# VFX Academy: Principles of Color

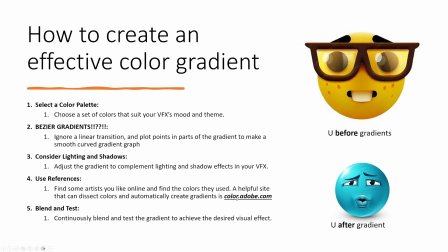There are millions of pieces of art in the world. Look at some and find one that sticks out to you color-wise and use those colors for your work. Also, just use this Adobe color site to take the exact colors from the image you want. It can also make you a gradient for all the lazy bones out there.
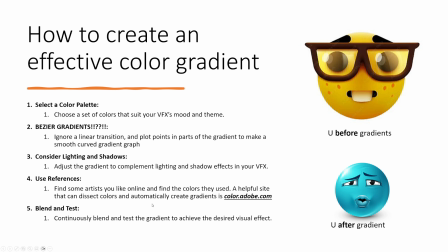Finally, just test and blend colors together. It might not be perfect at first, but just keep testing different things until you get something you can be happy with.
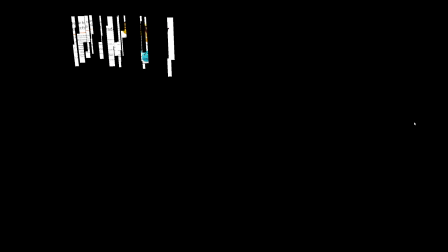Remember, dark colors make the brighter parts stand out more. Your base plate or lighting settings might make your effects worse.
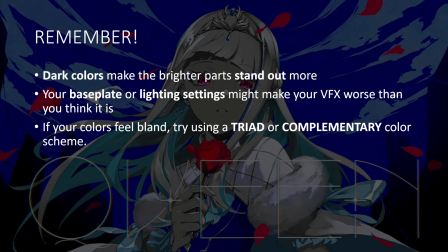If your colors feel bland, try using a triad or complementary colors. Time for the grayscale meta.
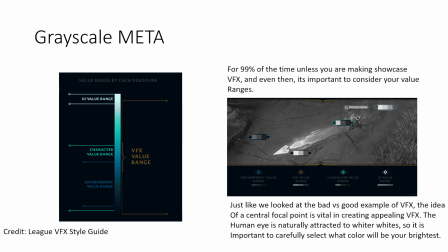Shout out League of Legends for this idea. Essentially, you want to view your effects and colors in a value hue range. The brain is immediately attracted to brighter tones, so allocate certain aspects of your effect that are most important to those super bright whites, and the less important particles a dark hue range.
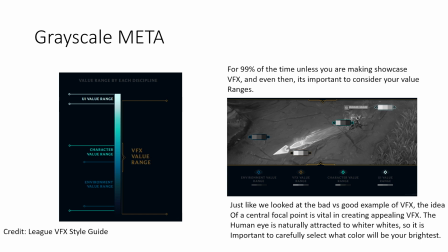Here's a great example of bad versus good.
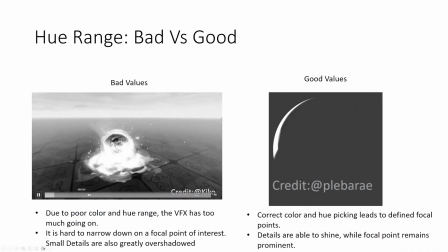On the left from Kiko, you can see that it's basically just slop due to poor color and hue range on the effect,
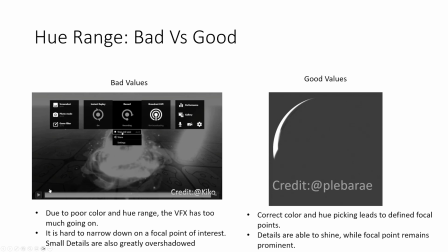and it is just a mess of bright tones, making it super confusing of what's going on.
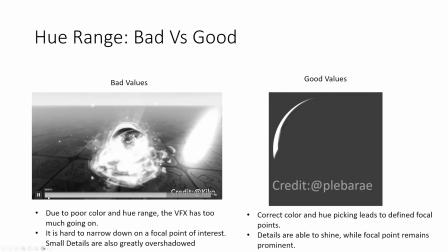Any small details are overshadowed, and you can focus on a certain aspect. Now take a look at an effect I made on the right.
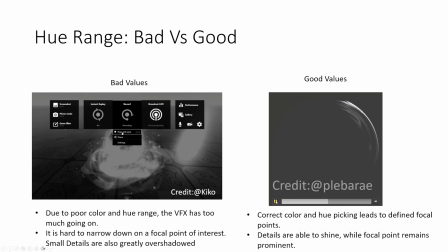The color tones are clearly defined, leading your eyes to focus on the small white part of the slash, while the darker parts are less emphasized, making the overall clarity good for the player. Now, how do we actually pick good colors?
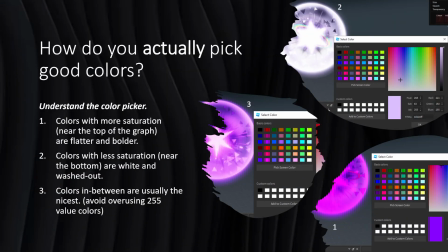Understand the color picker on Roblox. Colors with more saturant are flatter and bolder. Colors with less saturation near the bottom are white and washed out. Colors in between are usually the nicest, and avoid overusing the 255 value colors.
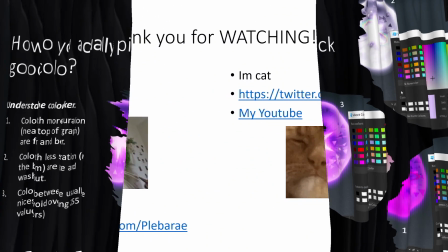Thank you, friends. It was a delight to make this video, and big thank you to Kat for helping create half of these slides.
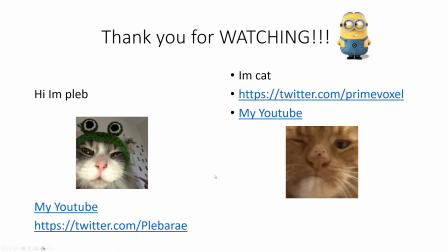Hopefully you guys enjoyed this different style of video. There will be more texture tutorials soon. Thank you for watching, and let me know what you would like to see next. Bye bye.